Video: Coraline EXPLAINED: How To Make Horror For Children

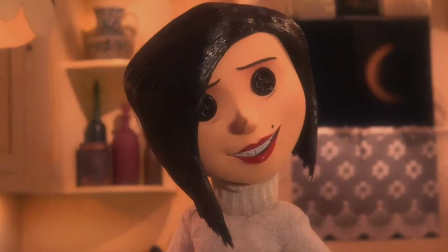The movie takes these familiar faces and gives them an uneasy sense of ambiguity,
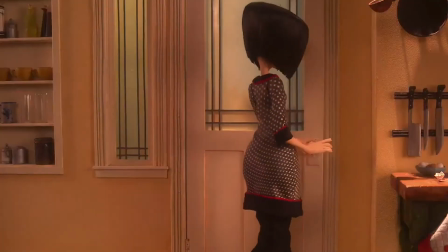most notably with the button eyes of her parents and the silent, smiley kid next door.
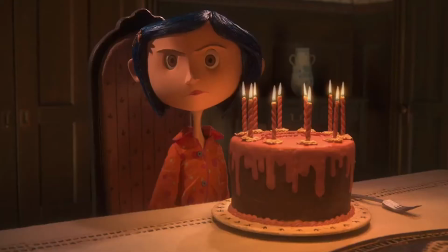But this early scene of Coraline visiting the other world touches on a deeper sense of ambiguity from familiar faces.
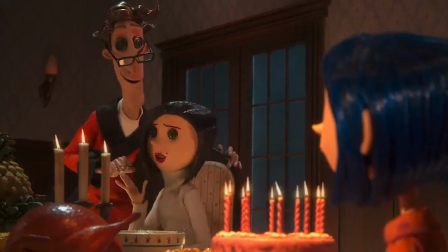Home? We've been waiting for you, Coraline. For me.
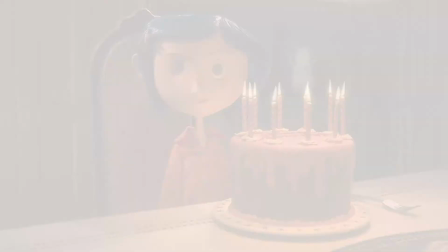Yep. Wasn't the same here without you, kiddo. And soon as you're through eating, I thought we'd play a game.
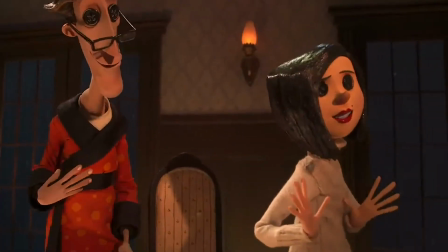We love mud here. Mud facials, mud baths, mud pies.
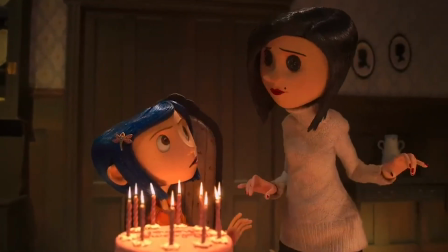It's great for Poison Oak. How'd you know I...
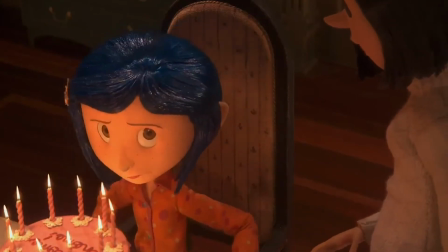This scene has familiar sights and sounds to Coraline, but with the feeling that something is off.
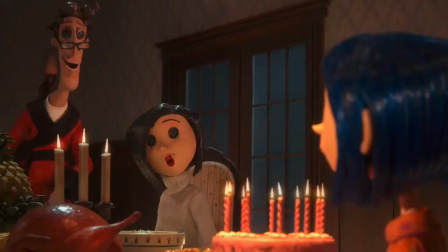Welcome home.
Coraline, although young, understands that they only look like her parents, but they are not.
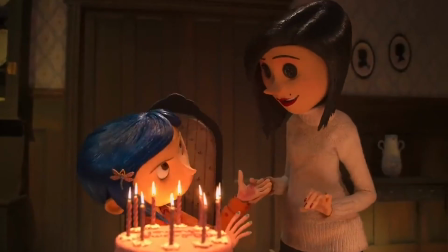She is taken back by other mothers' impatient eagerness and eventually becomes suspicious when other mother curiously mentions her rash.
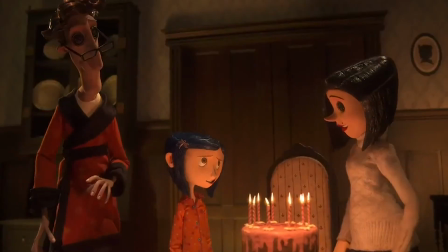By the end of the scene, Coraline asks to return to her real home, leaving the imposters for the night.
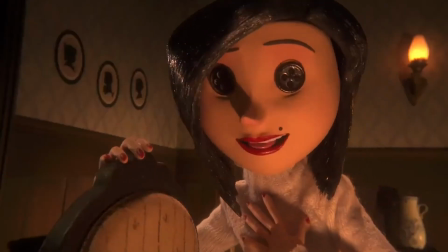I better get home to my other mother. But I'm your other mother. I mean my other mother.
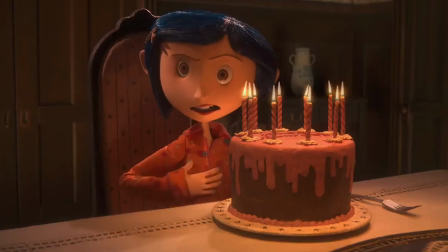Mom number 1.
The scene makes the familiar to Coraline feel unfamiliar.
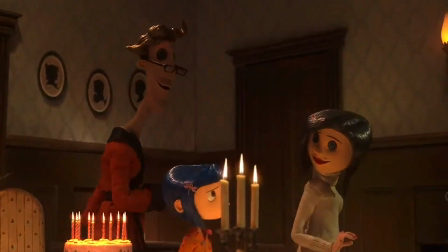It effectively creates a sense of stranger danger from those who should be the closest to her as a child.
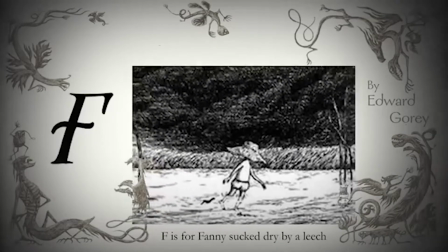Edward Gorey's delightfully horrific art style helped Gaiman tell his scary story for children and the conceptualization of Coraline.
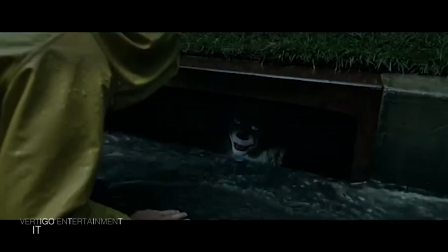Children and childhood at large are more often a protected relic in the horror genre, but that seems to be changing with interesting results.
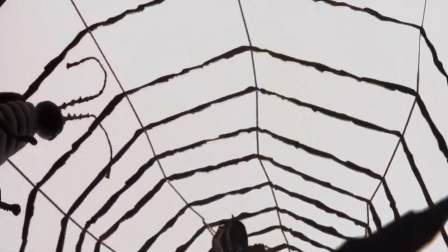No! Where are you? You selfish brat!
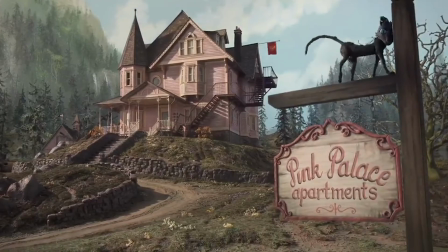At the end of the day, the developmental years of childhood offers a treasure trove of material to the horror genre today. If you like this type of content, be sure to like, share, and subscribe.